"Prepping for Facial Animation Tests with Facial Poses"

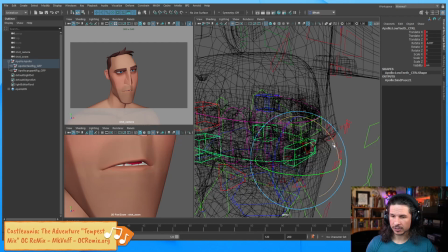(69:55)
See how we can see a little bit of that back molar there, and it's just kind of killing our silhouette. I'm just going to rotate them down so we just see that front edge here. And just bring this so we just see a tiny bit right there.
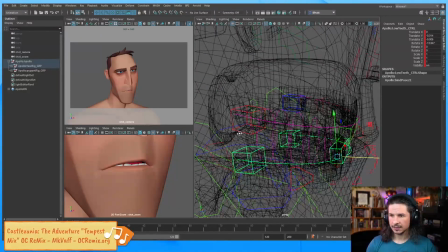(70:11)
Now the tongue, let's see what we can do with the tongue. With the tongue, I could try bringing it out completely. See how that feels? That's not bad. If I have a little bit of the tongue, it's probably just going to be just a little bit of red right in there.
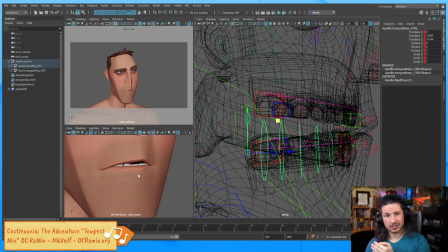(70:30)
So we kind of get that kind of cartoon mouth with the tongue just kind of barely showing.
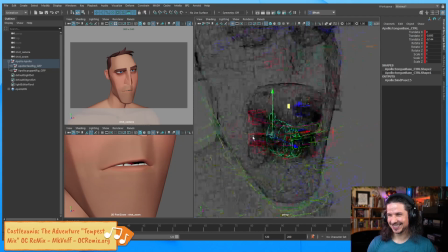(70:37)
Chickless, yeah, exactly. So we get something like this. Now, actually, from a distance, I'm not too happy with that because it's like half red, half black. So I'm just going to hide the tongue completely. Just have it nice and simple.
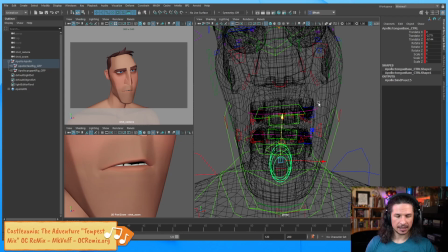(70:52)
Nice, simple silhouette. And this is where turning on the flat lighting can help. So let's kind of look at this here with flat lighting. You can see how that mouth, if I was to bring the tongue back in right there,
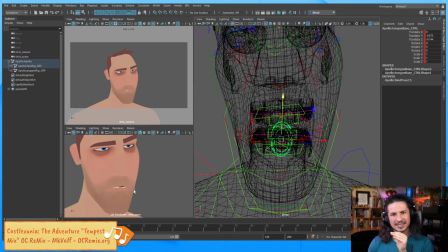(71:11)
it kind of makes it feel like he's like pressing his tongue against his teeth in a weird way. It makes the silhouette of the mouth not read correctly. If I do that, now we're just seeing the teeth.
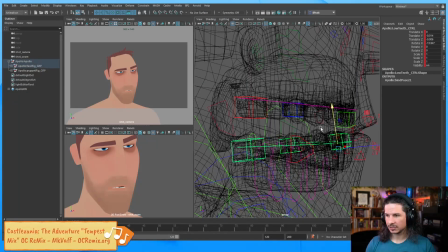(71:24)
And let's actually try pushing the teeth just a little lower. Just so we get a little bit. And actually, let's just see.
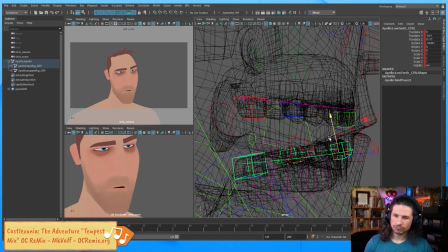(71:40)
Like, with teeth, without teeth.
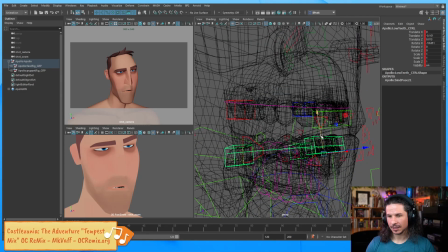(71:56)
Kind of like both, honestly. There's a reason I like one like this. It just gives a nice cleaner silhouette to the mouth, but it makes him feel like he's more coherent.
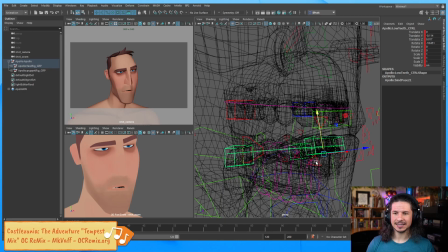(72:09)
The moment you see a little bit of teeth here, it makes him feel like his face is just drooping and he's lost control of his face. So I think I'm just gonna like get a little bit of teeth and see if I can get an arc to them.
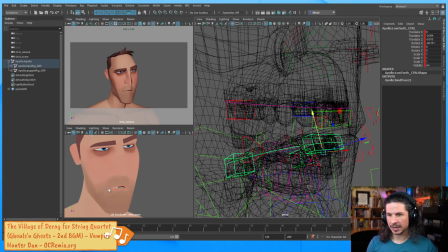(72:26)
So essentially what I want is the feeling that we see roundness to the bottom teeth, not a flat line.
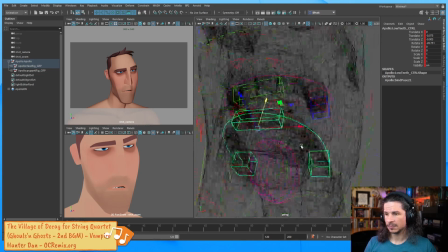(72:34)
So we'll go with something like that.
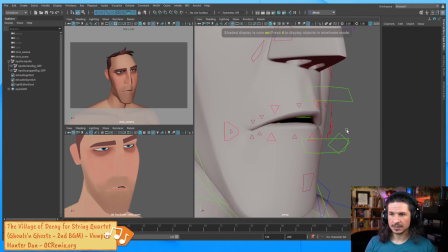(72:40)
So let's take this. What else can we push?
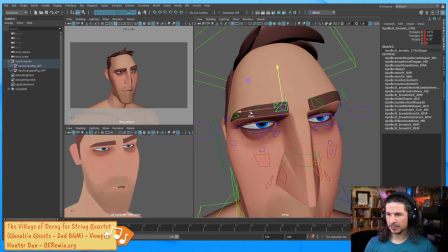(72:46)
Let's actually see how much we can push the brows down. I think we can push the brow just a little bit lower.
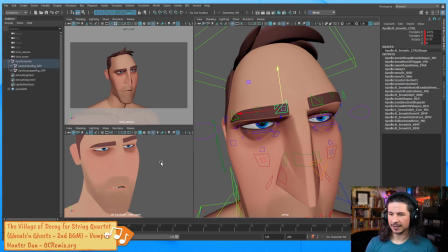(73:04)
Push that up a little bit higher so he kind of feels less angry. Pull that in just a little bit.
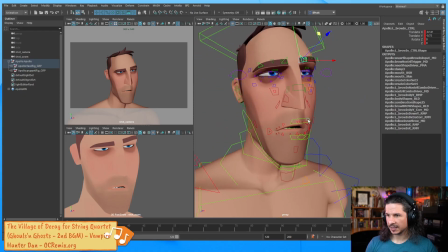(73:17)
So we're starting to get there. I think at this point we're pretty close. Just seeing how far I can move the mouth.
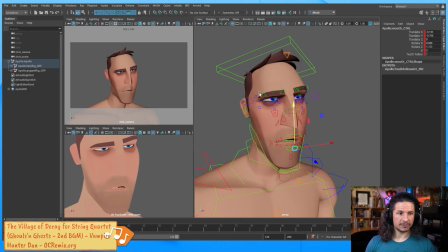(73:31)
Let's do this for now. So from there, let's see, would you suggest someone that's working on lip sync to actually animate the teeth? Yes. If you're animating the teeth, or if you're doing lip sync and posing out of the mouth, you need to pose the teeth out to work with the shape of the mouth.
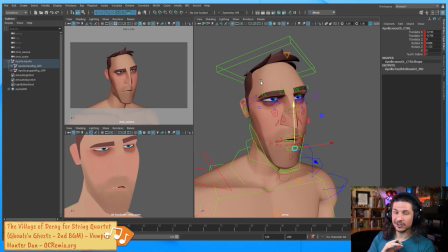(73:48)
If you don't pose out the teeth, your lip sync is never going to look nice. It's going to look correct because that's what happens in real life, but visually it's not going to be good.
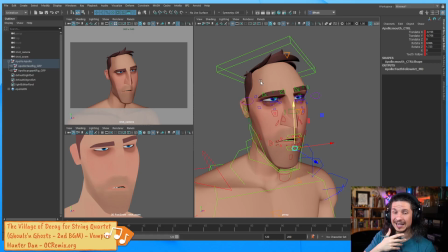(74:00)
The teeth, you need to position them to fit with the exaggerated mouth shapes that we create on a lip sync test. Now, you don't have to do it on the very first pass, but you will be doing it at some point. But move up and down as the mouth does? No. If you see the teeth shouldn't move.
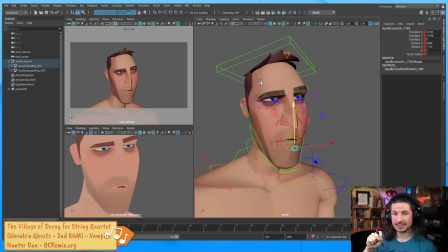(74:19)
You want to move the teeth when the audience doesn't see it, and then they just snap into the next position, and then they're there. If the audience ever sees the teeth moving, so for example, in this shot, if you were to see the teeth kind of moving around, that would look totally fake, and it would ruin the illusion of the shot.
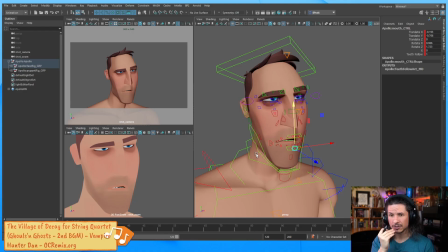(74:38)
So you'll move the teeth, but only when the audience doesn't see them. So when the mouth closes or in a very fast motion, and then they're in a new position. So yeah. So I think with this, I'm gonna see if I can push the head angle just a little bit more.
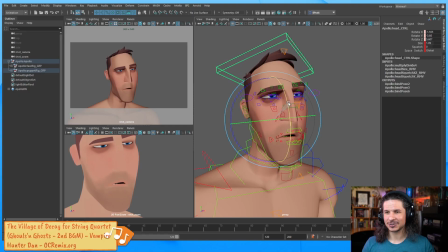(74:53)
I kind of like raising it up here. It makes it feel like he's just trying to stay awake a little bit more, and we see the bags more of the eyes. Whereas this, it feels like he's just a little angrier. So I'm gonna try to just move the eyes over here.
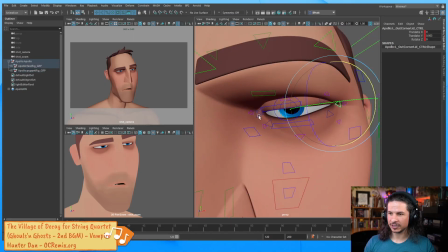(75:12)
Now this eyelid on this side, we're starting to reverse the eyelid shape, so I'm going to bring this down here.
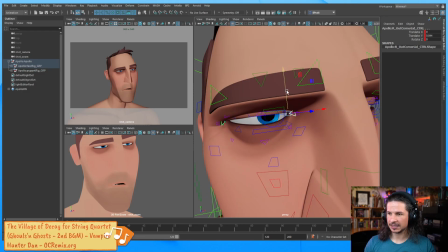(75:23)
So what I mean by reverse the eyelid shape, I'll draw it out here,
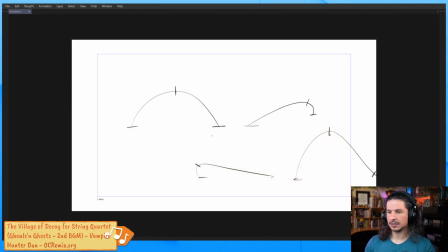(75:30)
is the eyelid was starting to do this. So it was going down on this side. I want to keep it up ever so slightly or flat.
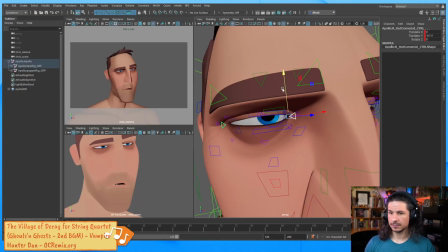(75:44)
Is this in Max? No, this is Maya. Autodesk Maya.
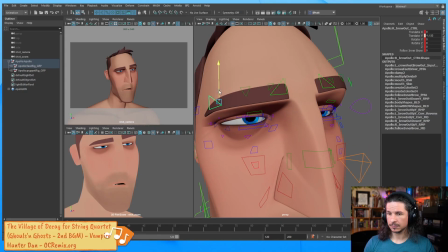I wonder if I can push the curve of the brow a little bit. I don't want him to look worried. I want it to just look very neutral.
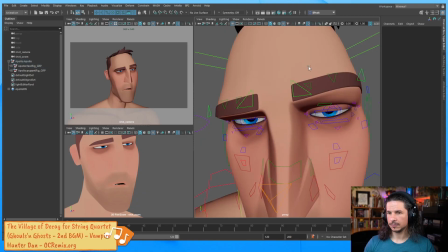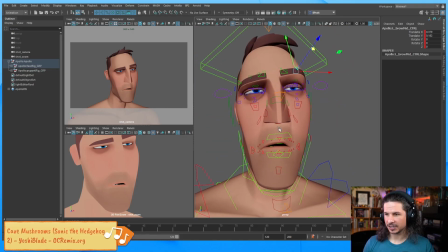(76:15)
There we go. So something like this. So we've got this tired expression. We could keep pushing this, but for now, let's say we've got it.
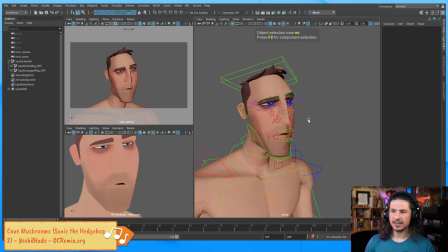(76:24)
A lot of times with expressions, like you could keep noodling it forever. At some point, just call it and move to the next expression and then come back to this expression later.
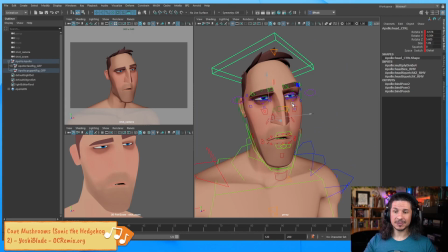(76:36)
That is going to save you a lot more time, and it's going to be easier to see mistakes or things that you can improve once you kind of come back to it. But before we do that, let's actually just compare character from the beginning.
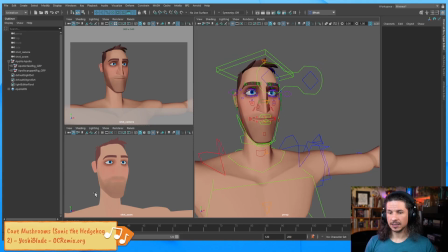(76:49)
So we've got this. Let's look at where it went.
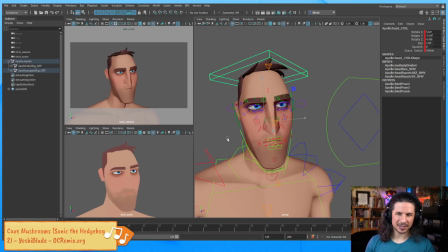(76:53)
So we went into this, which was the basics of the tired, but you can definitely see it's not really tired anymore. It's just like almost pissed off. We pushed a little bit more tired, and now you really feel that drag of the face.
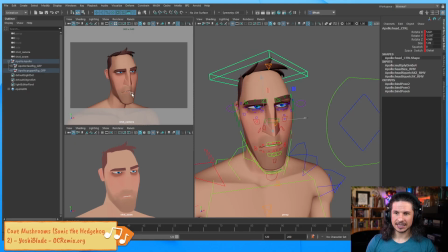(77:10)
Adding that line of action, pushing the teeth especially, that silhouette of the mouth, it really helps to exaggerate that fatigue in the character. So there we go. Now let's do another pose here.
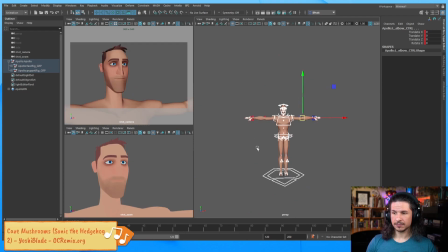(77:32)
So I'm going to start back from everything zeroed out here. And actually, are the arms back in? Yeah, I keyed them in IK. Let's do that.
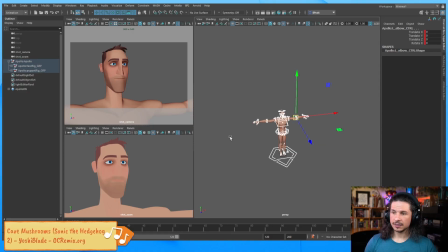(77:50)
Okay. So next expression we can do.
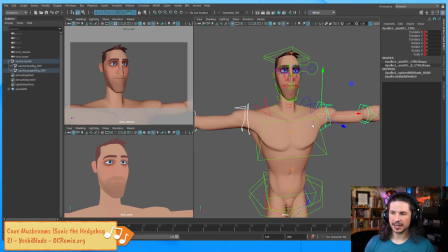(77:55)
I believe the last suggestion was surprise. So let's go into surprise now.
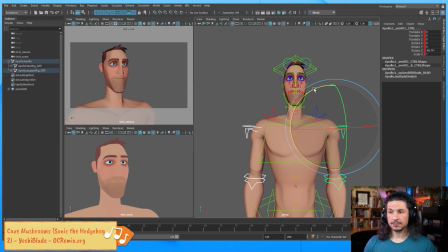(78:02)
Now surprise, there's a lot of different ways we could be surprised.